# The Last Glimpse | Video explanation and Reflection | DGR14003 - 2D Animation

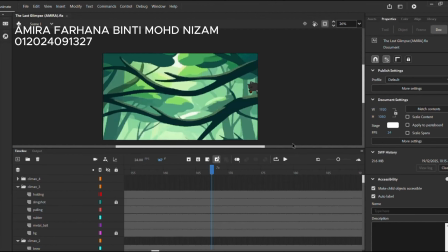Michael, my name is Amira Fahana, Diploma in Multimedia, and I will be presenting about my part in our story called The Last Glimpse.
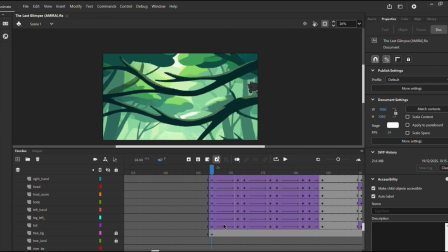So for the first part I did was this exposition part where you can see the squirrel is jumping around the branches.
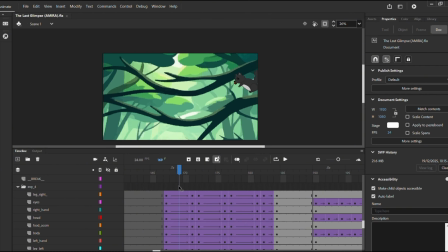So the animation technique that I use for this part is classic twin, and you can see here I arrange every movement for each keyframe so that the movement are different,
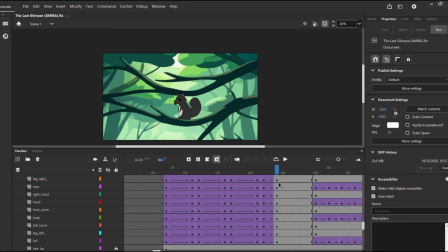and it is I was able to connect all of them with classic twin and make a smoother movement. So for the principle of animation that I use for this part is squash and stretch, where you can see the squirrel's body stretches when it's jumping in the air,
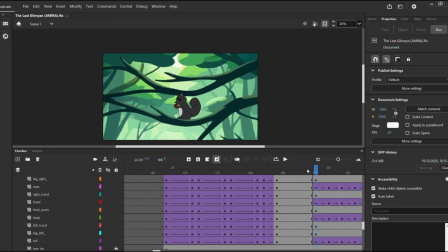and also while eating, you can see the squirrel's tail and body kind of like increases its size and also decreases and also stretches so that you can see the movement, the action clearly.
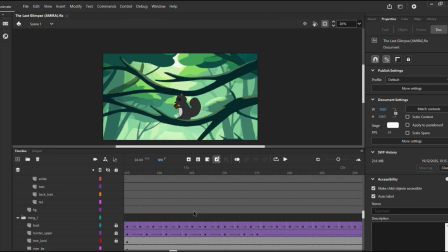So for the next part is rising action. For this part, I also use
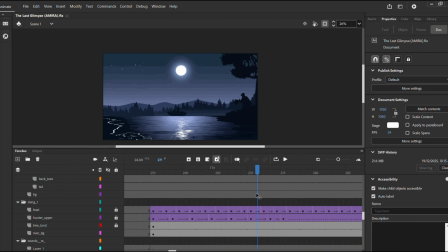classic tween, and I also use
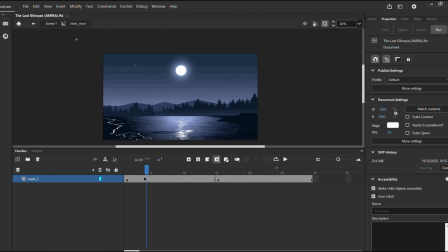movie clip for to make the background move, such as this water river. You can see that it is flowing um like back and forth, and also this part I also use movie clip here.
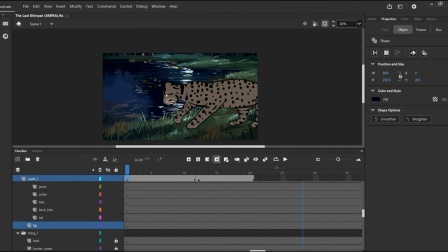You can see um where you can see the water is moving here.
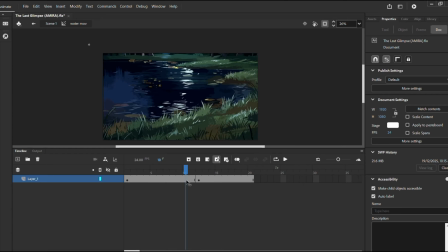You can see the water moving.
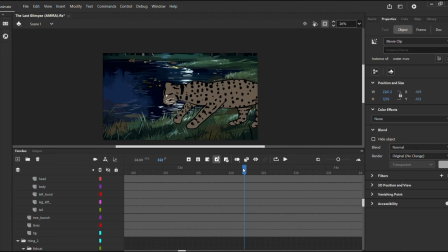And next, for the principal animation that I use is anticipation, where you can see before they react, they did a small movement or a pause before reacting to the sound.
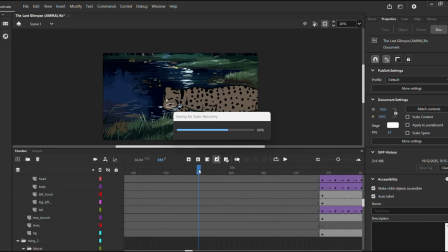And then
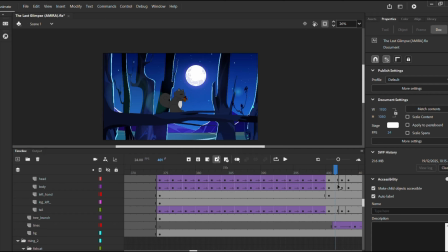you can see here also the squirrel shut its eyes first before reacting, which is a small movement that it did.
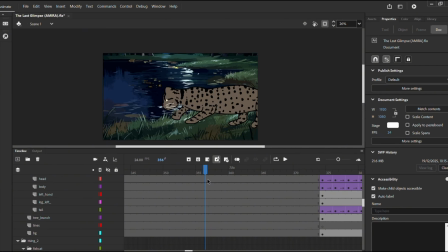And then the next principle of animation is this is exaggeration.
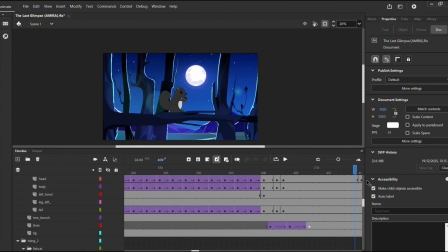For the squirrel, you can see that when it's shocked,
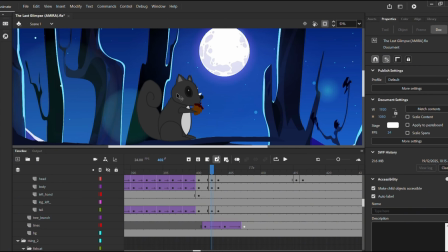the eyes um the eyes gets bigger and also the tail got stretched to show
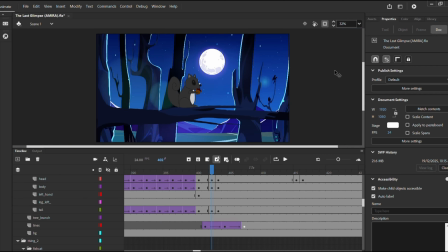the reaction more visible.
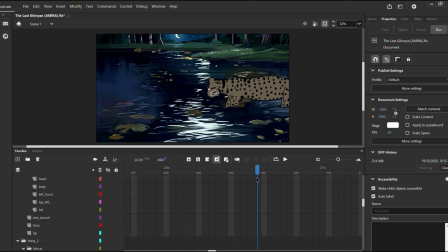And then for the next part, I use frame to frame.
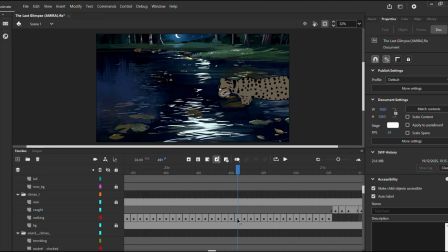So I was able to control the fishing cat's leg one by one.
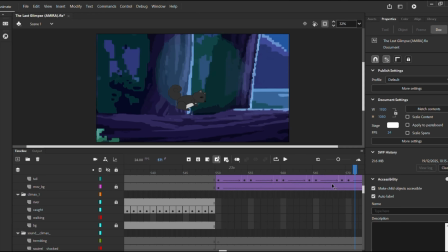And then I use classic twin for this animation technique.
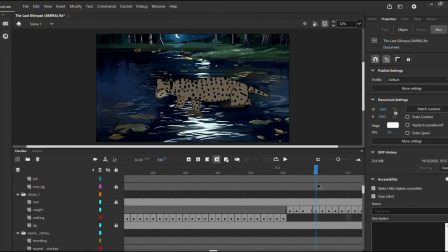And the principle of animation that I use is exaggeration, where you can see here when the fishing cat finally gets caught in the trap, the the body movement of the fishing cat trembles, and the you can see the fur gets
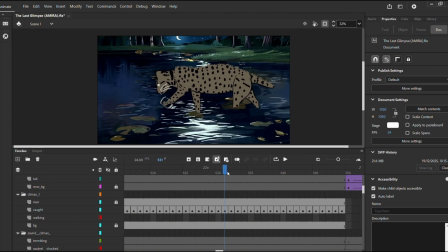goosebumps, which is exaggeration. That is exaggeration.
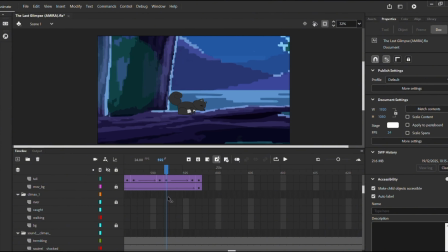Um, and then same goes to this one.
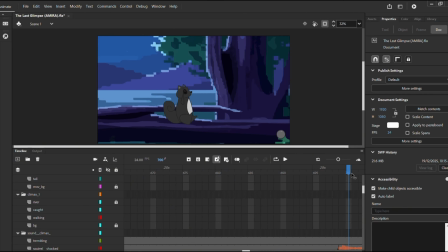You can see when the squirrel was shocked, the eyes gets bigger.
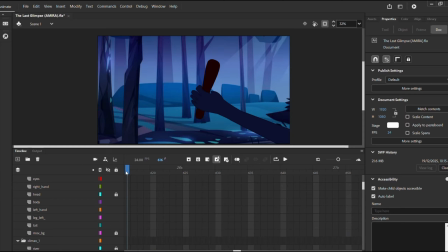There you can see there. And then I also use follow through for this slingshot part, where you can see the after the slingshot got pulled, the slingshot keeps moving even after
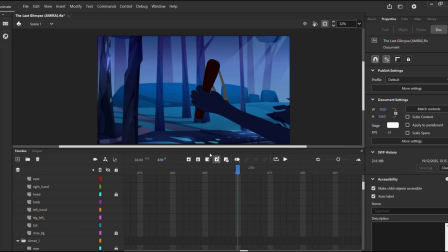the hunter stops using it, so that it creates like gravity like alive, and it makes the movement more real and natural.
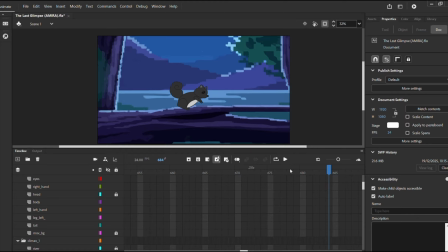And then lastly, I use anticipation also.